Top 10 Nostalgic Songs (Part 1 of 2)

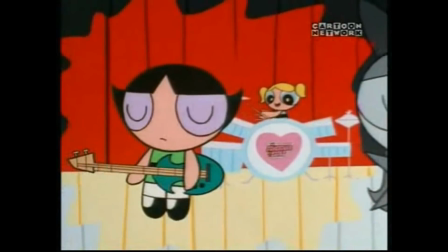8:30 This song is very sweet and, dare I say, lovely against one of the most frightening foes the Powerpuff Girls ever face.
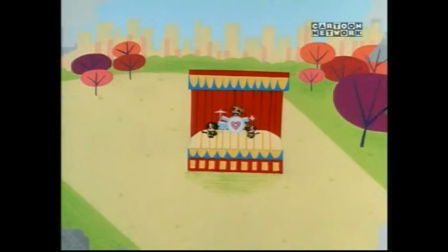8:37 Really, it felt great to have a song about love overtake the life-sucking power of Mr. Mime.
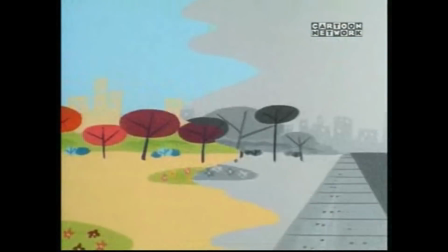8:42 I'm not dense, I know the song is dumb, but it's really just a simple appeal. The power of love beats evil.
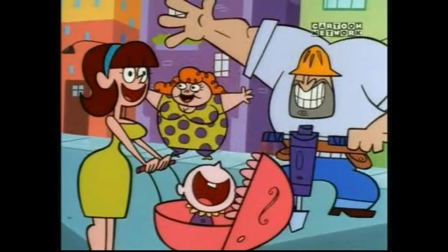8:48 Observing the beautiful colors of life and just feeling all the beauty through all forms of sensory, that's a nice message.
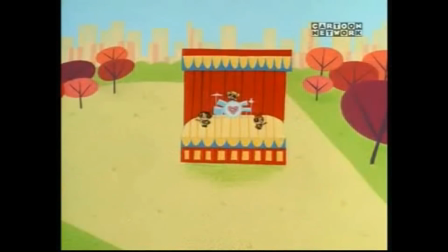8:54 Tara Strong helps with that Bubbles voice.
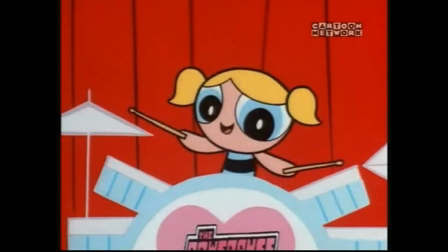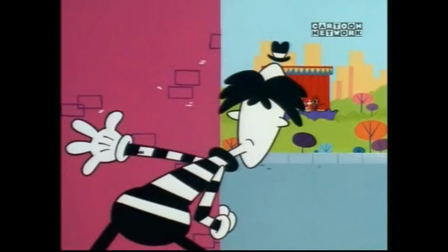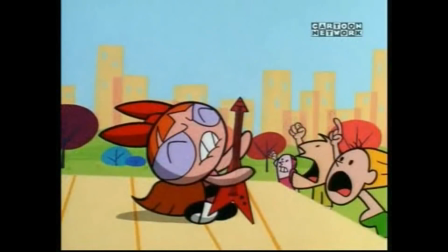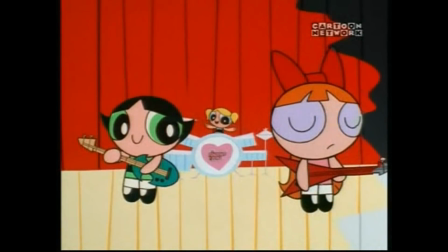9:12 The song is also catchy as hell, with some nice instrumentation, even though the Powerpuff Girls' hands, they shouldn't even be able to play these instruments.
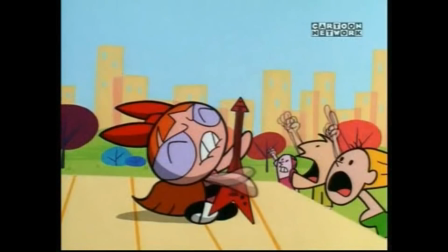9:20 Notably, the bass that entered the song early and the following guitar solo is so awesome that Mr. Mime becomes Pennywise the Clown again.
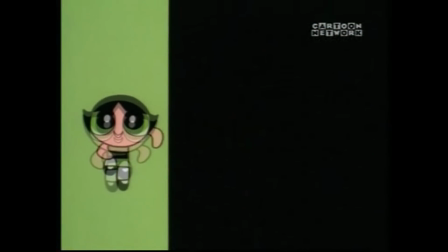9:26 Then it goes into a vocal fugue. Unfortunately, the lyrics are at their weakest here, especially Blossom, something about dogs and kitties.
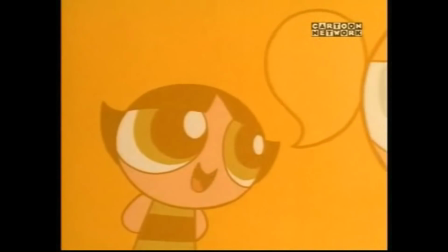9:34 Buttercup repeats the chorus, Bubbles talks about using peace and giving flowers to solve her issues, and Blossom just starts bringing up doggies and kitties swimming or something.
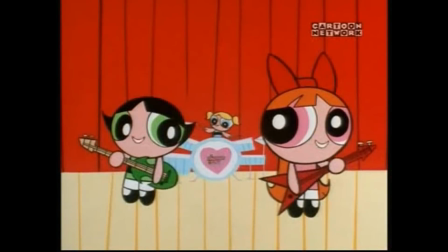9:42 Look, they're cute and all, but come on. Also, try making a majority of cats swim.
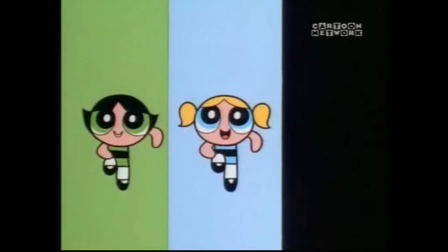9:46 See how cute it looks. It's not like your sisters are spitting out some NOS-quality stuff on the other side.
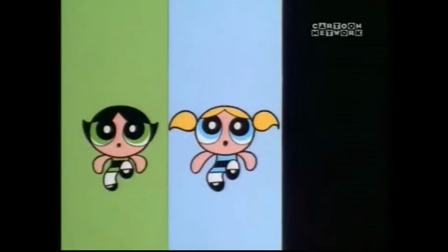9:51 You really shouldn't lose to them this badly, Blossom. Unfortunately, there's also the issue of dissonance.
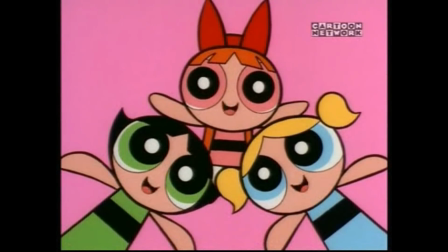9:56 Not within the song, but you know, within the whole series and the immediate scene following.
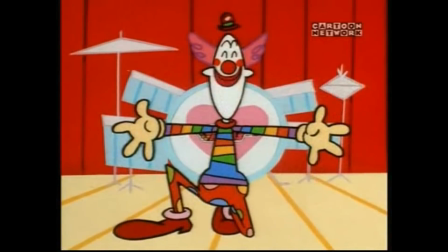10:02 Rainbow the Clown!
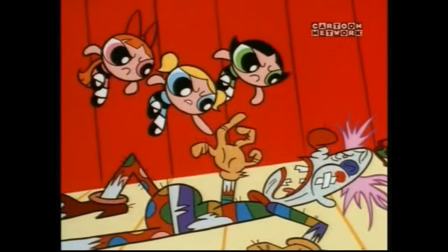10:07 Obviously, Sing Sing is the place for you!
But... Yeah.
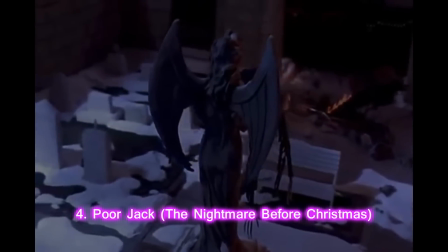10:14 Poor Jack from The Nightmare Before Christmas. This is my favorite Christmas song, by the way.
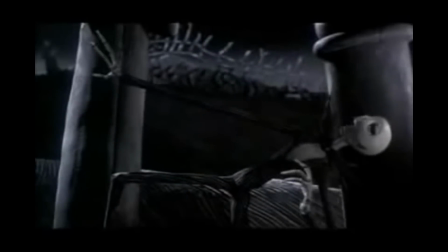10:19 The Nightmare Before Christmas is going back kinda far, but I don't care. I love the film and this song is the absolute best it has to offer.
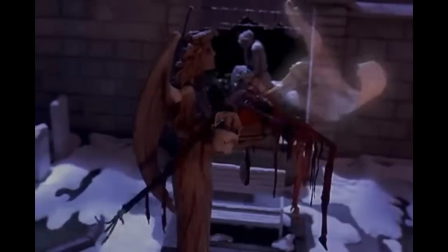10:25 It starts out as a sad ballad where Jack laments his failure to capture the spirit of Christmas because he just didn't get it.
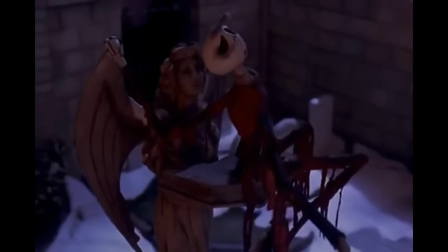10:31 What have I done? What have I done?
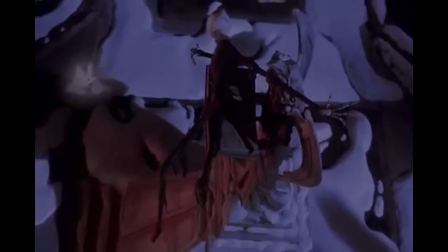10:38 How could I be so blind?
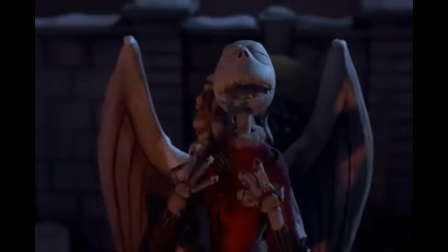10:45 And then it transitions, then completely races into a very inspirational and triumphant "Screw everyone,
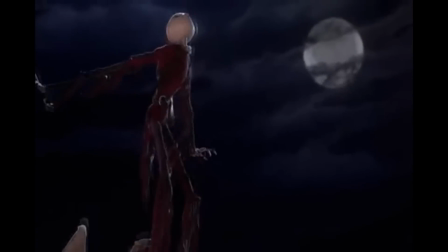10:51 I did what I wanted to do" song, and God, does it make a person want to give the finger to anyone giving them trouble.
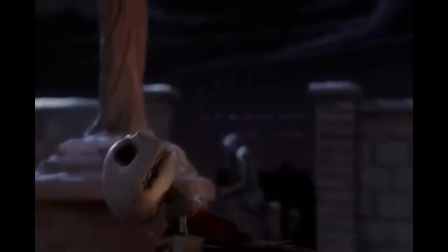10:56 It's amazing what Jack Skellington can accomplish by saying that he's Jack the Pumpkin King, something that shouldn't even mean anything, and it does!
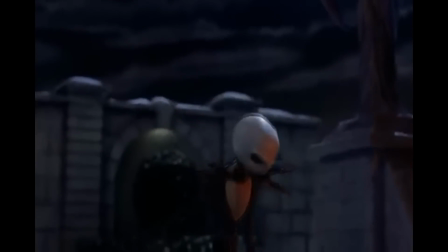11:04 The song works because Jack's manner and voice completely sell the emotions he's trying to sell.
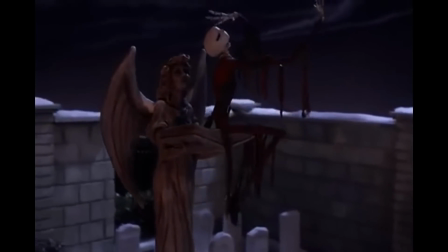11:09 Whether regret, defiance, or genuine desire to change, the music's on Jack's side too, but it's not that worth noting compared to the lyrics and vocal delivery by Elfman himself. It's also an excellent use of a semi-reprise of the earlier song, Jack's Lament, that spoke of his desire for something new, and feels like a fitting way to make this a sequel song, if you will.
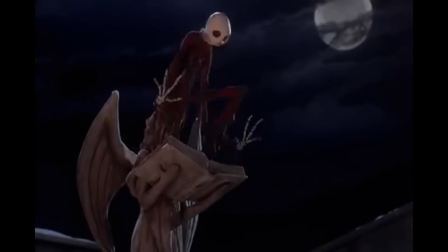11:26 The video direction is rudimentary, but incredibly effective.
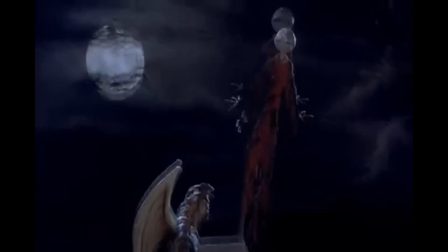11:30 And for a moment, why I even touch the sky, and at least I left some stories they can tell.
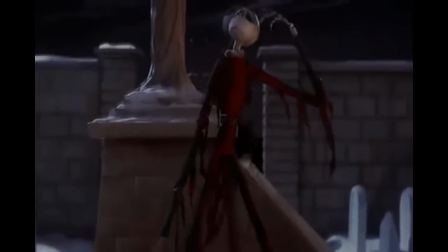11:38 I did, and for the first time since I don't remember when,
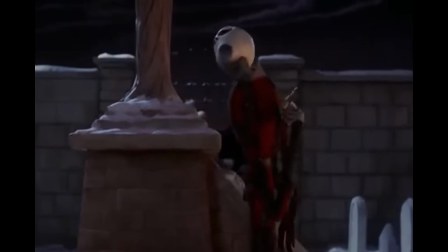11:43 I felt just like my old bony self again.
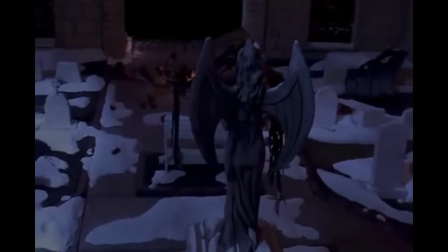11:47 In contrast to something like This Is Halloween, which was heavy on lots of movement, poor Jack just has simple snow, a static angel statue, and the far-off moon.
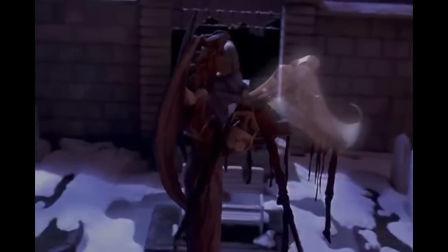11:55 And yet it's freaking beautiful, with the core cinematography in the first half just being a camera circling Jack.
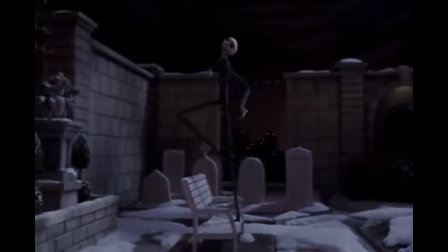12:01 The fact that the background stays there just lets us absorb it better. I think I want to take a break. I'm getting kind of tired.
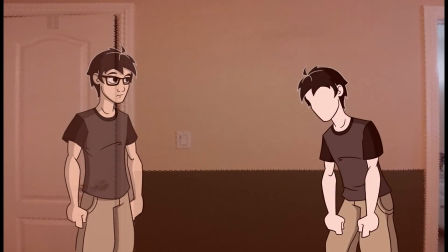12:07 If no universe is itself, there will be.
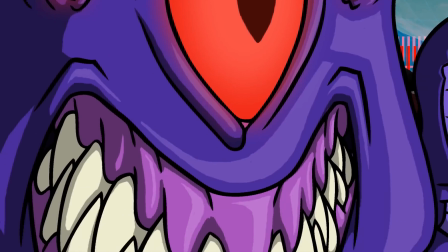12:14 What's this? Why does he have his power?
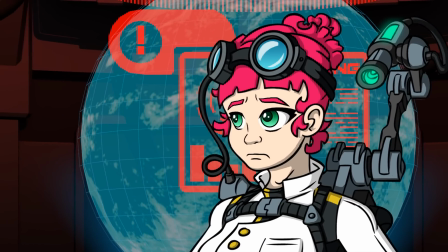12:19 The disruptor. Why can't I move? Rosette, we have to leave.
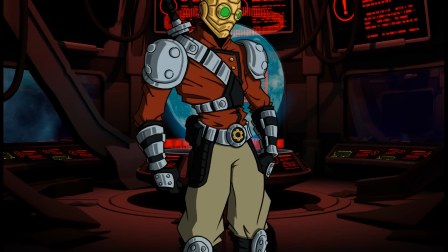12:24 Right now. I see you! You're not getting away! You monster!
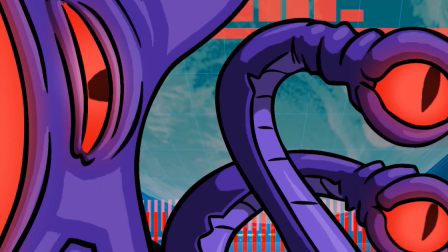12:31 I will... Hey, is that the master? I'll take you all on! Let's go!